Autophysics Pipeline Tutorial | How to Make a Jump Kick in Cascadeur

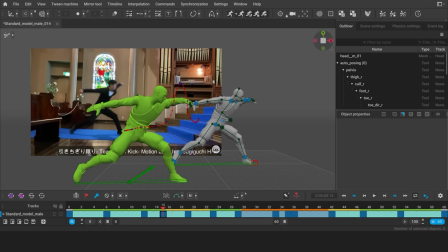(20:52)
What does AutoPhysics do with animations like this by default? I'll use a very schematic animation as an example.
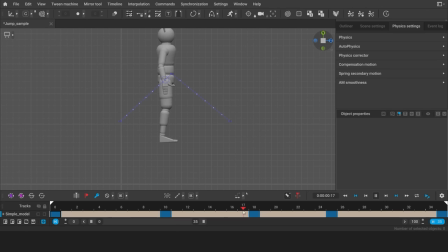(21:01)
The character here makes a jump, but the pose doesn't change and the interpolation type is set to linear. The center of mass trajectory suggested by AutoPhysics is shown as a red line.
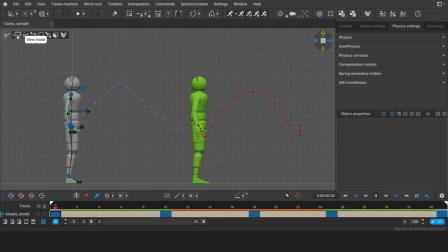(21:16)
By the way, you can choose which elements you'd like to see rendered by right-clicking the View Mode button. Look at the trajectory of the center of mass. Now the character squats before making a jump. The jumping trajectory and velocity have also been adjusted.
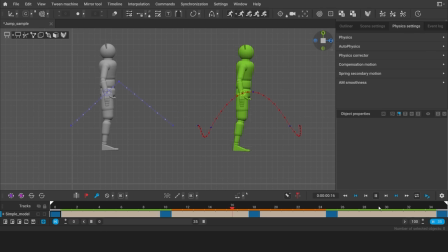(21:32)
And having landed, the character squats again, moving a bit like a spring, making the animation feel more lifelike without adding any new keyframes. And this is how AutoPhysics can improve the animation. If I add new keyframes, AutoPhysics will take them into account as well.
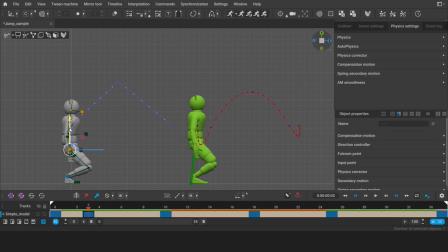(21:48)
For example, I could add a key to position the character a bit lower. And the physics ghost will reflect these changes by making the character squat more. There might be times when you'll need to use additional AutoPhysics parameters to achieve an artistic result.
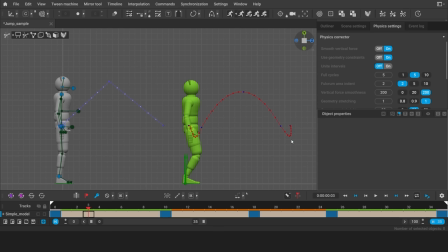(22:03)
For example, these squats before and after the jump are controlled by the vertical force smoothness parameter. If you set it to 0, the character won't squat at all when setting up the jump. With this particular animation, it would look strange, but for some complex movements, a setting like this might come in handy.
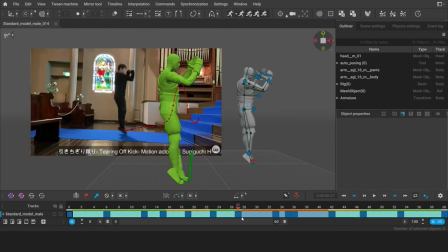(22:22)
As a rule, when the animation follows the reference close enough, it should turn out rather accurate in terms of physics.
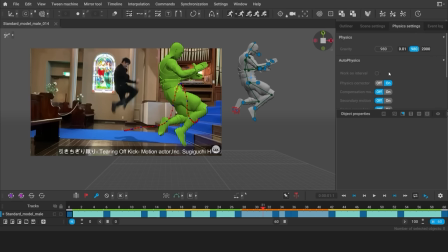(22:29)
To make the difference between the ghost and the original animation easier to notice, you can click this button.
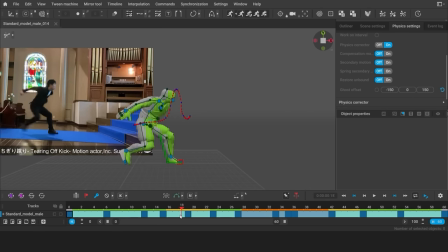(22:34)
It makes the ghost coordinates match the character. The biggest differences may occur in the part of the animation where the character performs a jump. In our case, the physics ghost shows that an average human being could not possibly jump this high with the Earth's gravity.
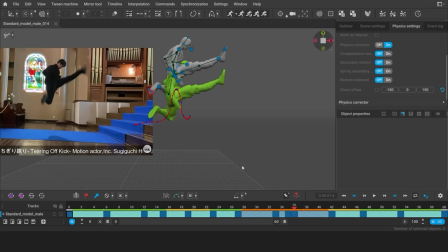(22:50)
But what if my character is no ordinary person, but a superhero? Maybe it's my intention for him to jump higher than a normal person ever would, but also obey the laws of physics. There are several ways to achieve that. For instance, I could extend the duration of the jump.
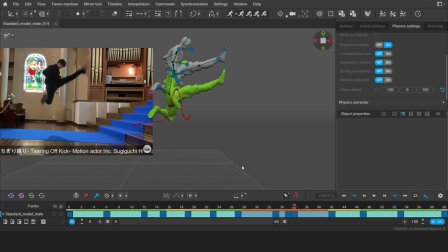(23:07)
Currently, the character doesn't have enough time to reach the height I need. But if I add more frames, it might solve the problem. On the timeline, select the interval containing the frames of the jump. Press Ctrl T. A yellow border will appear around the frames.
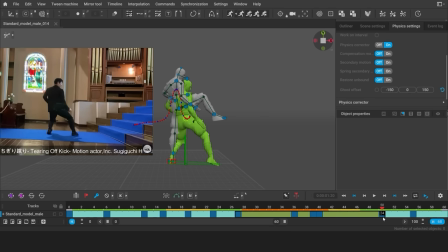(23:23)
Drag the last frame to stretch the interval. So now there should be enough time for the character to jump higher. However, increasing the number of frames and thus extending the time may sometimes become an issue.
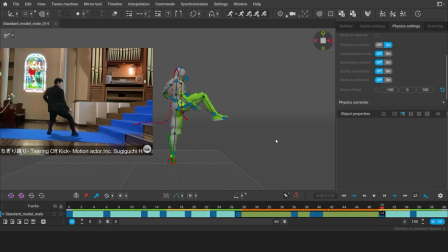(23:37)
Say, in games, it's often critical for the movements to be rather swift. For this purpose, you may want to adjust the gravity instead. First, I will undo the changes by pressing Ctrl Z. Now I will try to solve the problem using gravity.
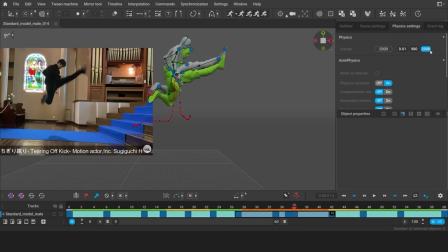(23:56)
The higher the value is, the less time it'll take the character to reach the same height, meaning that jump will turn out higher within the same number of frames. Here I want to make the animation realistic, so I'll leave the Earth's gravity value.
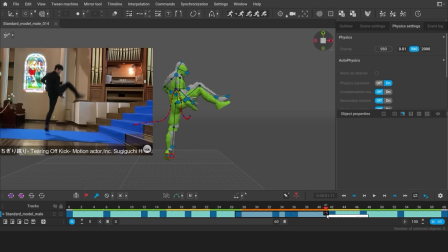(24:11)
I also won't increase the height of the jump too much. Instead, I will only add a couple of frames. It's okay that the character would jump a bit lower. AutoPhysics can also correct the character's rotation in mid-air.
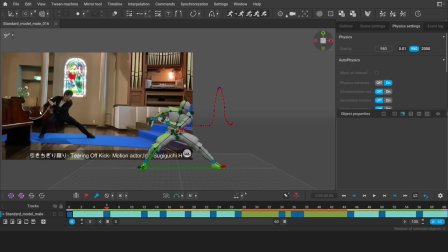(24:24)
Check out the reference. Pay attention to the way the actor rotates. At the beginning of the motion, he faces the camera, but when he lands on the other side, he now faces the opposite direction. He did not do that on purpose, nor attempted to make the whole stunt look better.
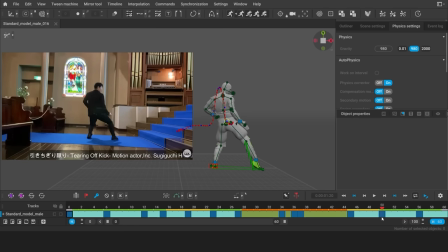(24:41)
This is a completely natural consequence of the laws of physics.
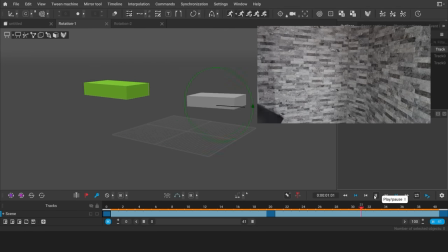(24:45)
The thing is, rotation in midair is consistent and doesn't change without external influence.